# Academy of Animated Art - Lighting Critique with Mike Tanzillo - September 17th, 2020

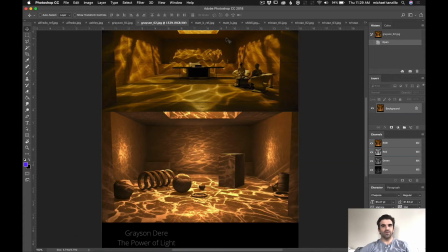[0:06]
Hello, everyone, and welcome to today's lighting critique.
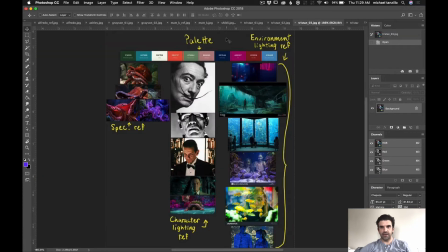[0:10]
I hope you all are having a wonderful Thursday, and let's just hop into it.
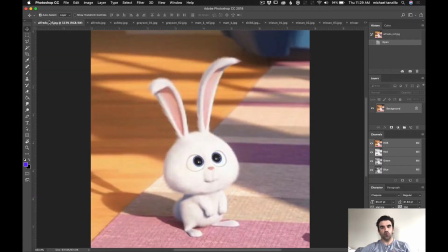[0:15]
Okay, so let's start off with Alfredo here. So, Alfredo, great reference. I believe this is Secret Life of Pets. Really bright, sunny. I love the way that um, the shadow from the window is kind of framing around the character, kind of centering us in.
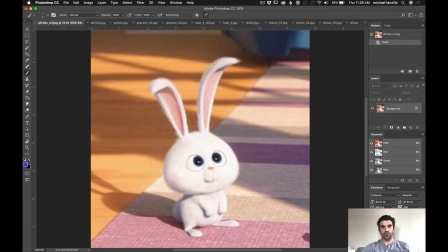[0:33]
It's a difficult thing to light a very flat surface like this, so it's nice to see that they are also creating window reflection or window shadow back there to help break up that shape as well. And I think that's a really nice base of reference to go from. So you've got some of those similar qualities.
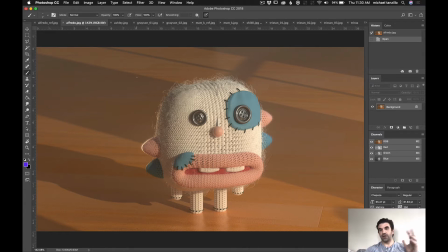[0:52]
Like I don't know if there's a window off screen shining in or not, or if you're just using Gobo, but you're using the same aesthetics very effectively. The biggest thing that we need to work on is the contrast level of this for two on both ends, on the highs and the lows.
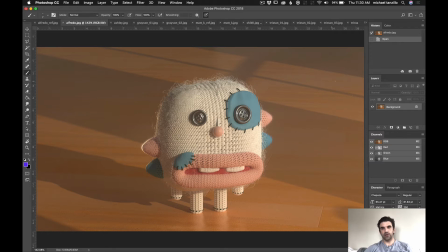[1:06]
So if we're looking at the highs, just look in here at the sunlit part.
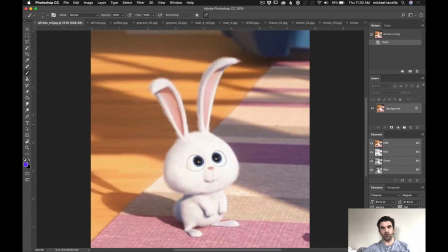[1:15]
You'll see that it's much brighter in the reference than it is here.
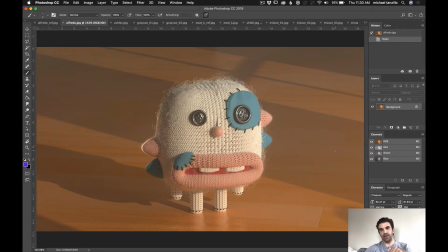[1:19]
Here it's a little grayed and a little bit flattened out. Same thing with the shadows.
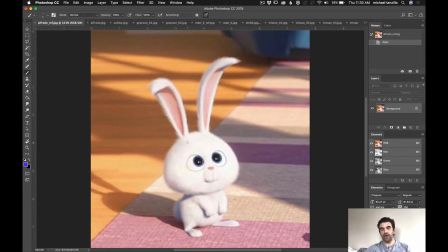[1:23]
Let's take a look at the shadows. More of a blueness, like a coolness and a richness to the values.
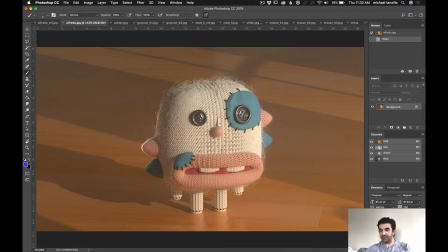[1:30]
And yours, it's much more lifted, and we're not quite getting that same saturation. So overall, I really want to make sure that our contrast points are
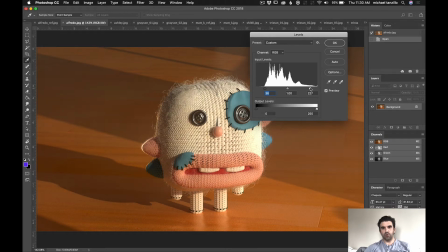[1:40]
more in line to those brights, the brights and the darks.
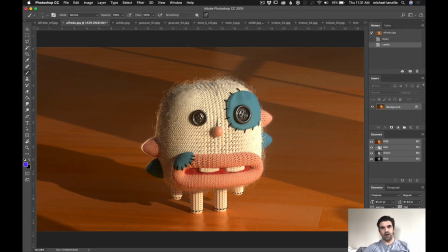[1:47]
Going right about in there. In terms of like the highlight and darkness value. Now this is a little bit different because now what we're seeing is compared to the reference,
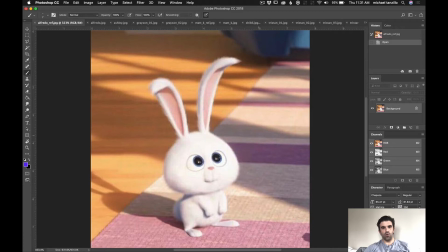[2:00]
I guess her fur does go brighter than the surroundings. Yeah, that's true.
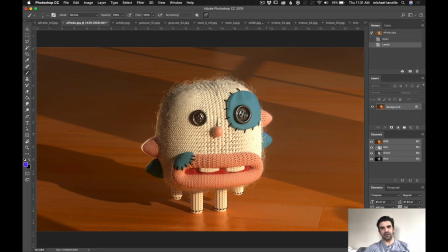[2:05]
Okay, I was gonna say because this really starts to clip out here before anything else does, and it makes me think that we should either, if it's a separate light, push this light on the environment brighter, or tone down the color of the white fur, like pull it back on the shader,
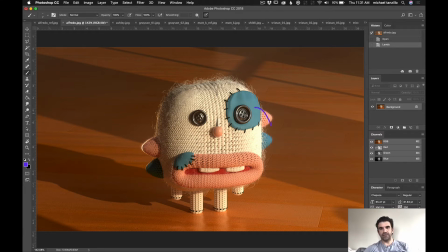[2:24]
because what's happening is you can see how bright it's getting right here, but like this piece of cloth doesn't actually get that bright, even though it should all be illuminating at the same time. But that being said, like that is about the level of brightness that we want to go to.
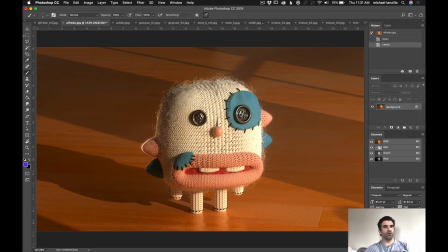[2:41]
And then in the background, we want to. This is gonna be tough to do. Sorry for all the construction noise if you guys hear that. The neighbors are doing a bunch of work. So let's, in the shadows, let's see if we can push a little more blue.
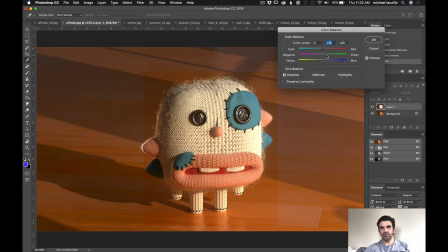[3:00]
I guess I did too much in that, but a little more, and then the mid-tones a little bit.
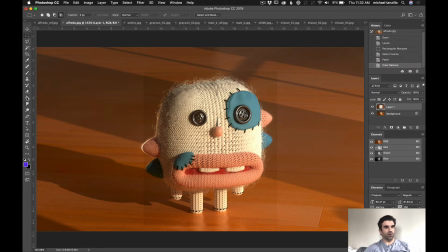[3:16]
Let's try that. Let's see if that worked. Just now around here. A little bit. Yeah, I mean, it's tough to mock that up, but basically in the lights you want to increase the saturation on your fill light
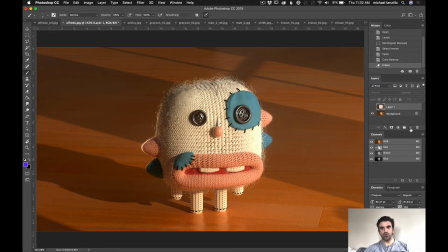[3:36]
or your sky dome or whatever you're using to kind of fill in this, because right now it's a little bit gray and we want to feel it to be a little bit cooler. I really like how we're feeling the fuzz. I love the idea of this rim light over here.
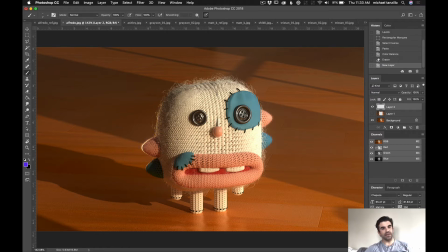[3:54]
It's very bright. In ways that it's almost as bright as the key light, so I would tone that down a little bit, but overall, and it's probably more toned down in the original before I turn the values around.
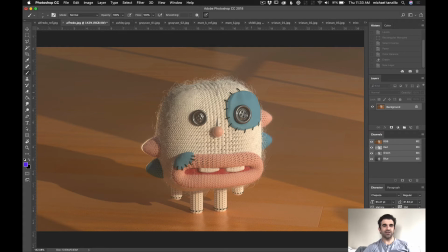[4:10]
Yeah, well, it's still pretty bright there.
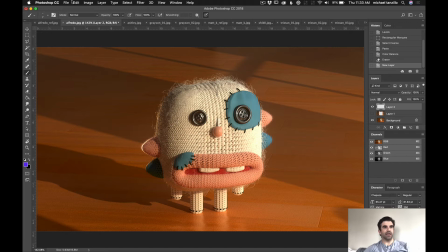[4:11]
So I would tone that down, increase the contrast, get these, like, just look at the shadow color and shadow density. They're also a little sharper on the edges, so we want to increase that light radius to soften those up a little bit too. But overall, your structure is there, and some of your main elements are there.
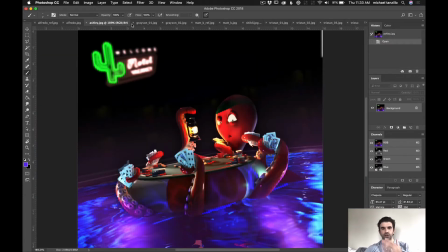[4:31]
It's just dialing it in. Ashley, good improvement. I think you can push it further. More haze, and definitely more fill light on the character. So like, I just think there should be, a little bit more.
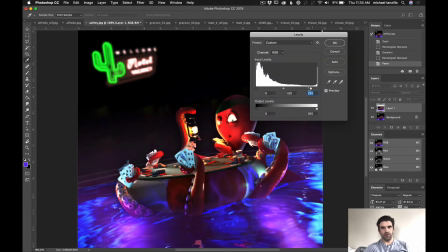[4:51]
So go a little bit brighter in there, and then
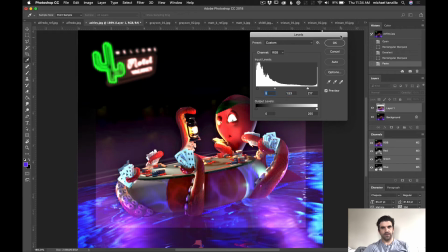[4:55]
we want to just kind of keep pushing that fill value on the character, because think about the this
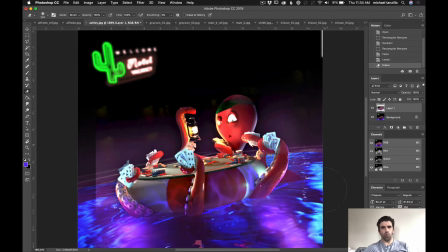[5:07]
pool is essentially just like one big light source, right? It's like a massive bounce card or a massive fill light.
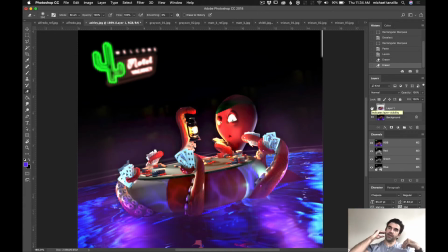[5:20]
So it would really kind of fill in all of the fill areas and the shadow areas on the character, and I think that will really help out a lot.
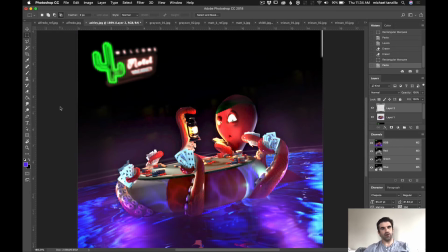[5:33]
And I think what we can do, and you don't have to do this right now, but eventually what we'll want to do is really glow up this sign back here,
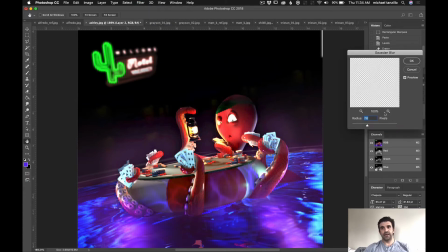[5:42]
because it's far off into space. And did I copy that?
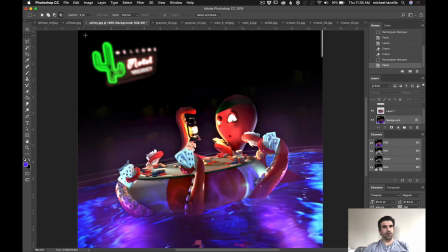[5:49]
Weird. There we go. There we go. Because it's very far back into space, and there's a lot of atmosphere for it to penetrate through.
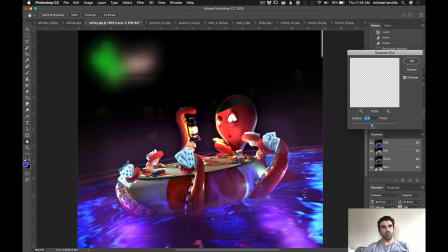[6:01]
And let's do something like that.
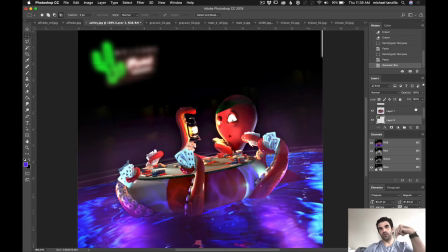[6:09]
And there would just be like, with this added moisture from the pool in the air, there would just be a lot more glowiness around that. So it'd almost be like that. And then we can allow that light to spill out a little bit into the surroundings, so it's kind of like glowing hazy all around it.
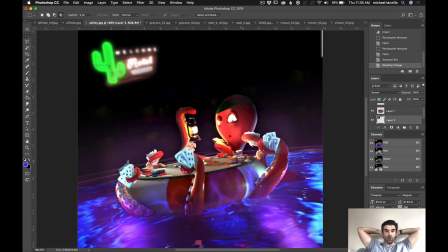[6:27]
But I love the direction that you're going. I just think we should push more. Yeah, more on the fill light and more on the haze as a whole. And then watch out for this.
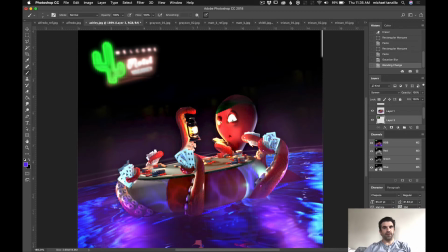[6:40]
Kind of happened when I push this brighter, but just watch out for this light hitting the character a little bit too broadly. Like I'm seeing like this, like pretty broad shape on the front of the character,
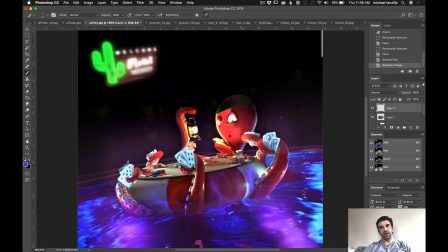[6:56]
and we really want to make sure that we're getting light to dark roll off in that region, like right along the face. We really want to feel that shape and not flatten that out too much.
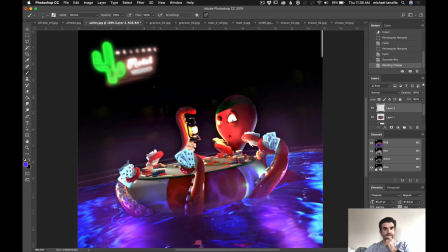[7:12]
But yeah, this is coming together well. I think that you're doing a really good job. So, Grayson, welcome to the group.
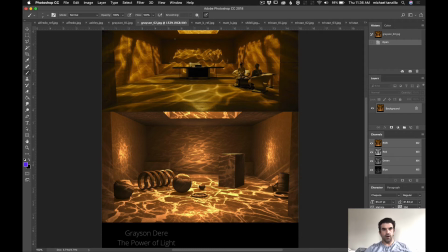[7:19]
We have a couple images from you here, and both of them are pretty spot on.
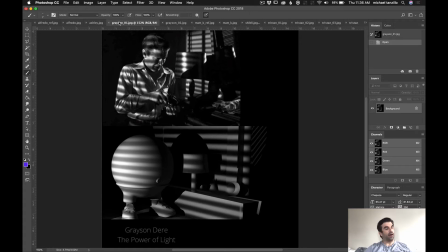[7:28]
Like I love that you're getting the idea and you're rolling forward. And like you said in your comments, it is very difficult to match to reference. Luckily, it this idea of matching it like
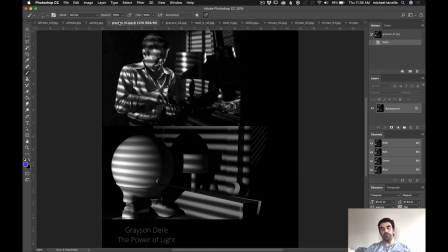[7:43]
perfectly doesn't always come up in our industry, but the idea is that you like, this assignment is about pushing you to start to identify the elements of reference images and then mimicking them in your work,
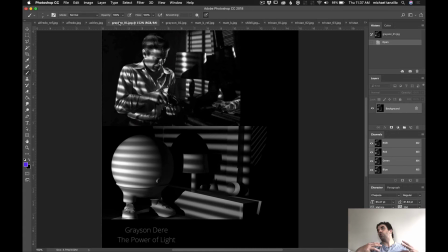[7:58]
because you're a creative person, you're an artist. You don't want to be handcuffed by mimicking only what happens in reference, but you want to be able to pull elements from that into your own work, and that's what this assignment is all about.
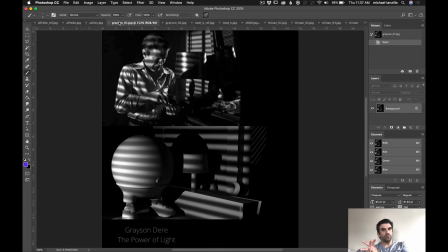[8:12]
The only thing about this one is in the reference.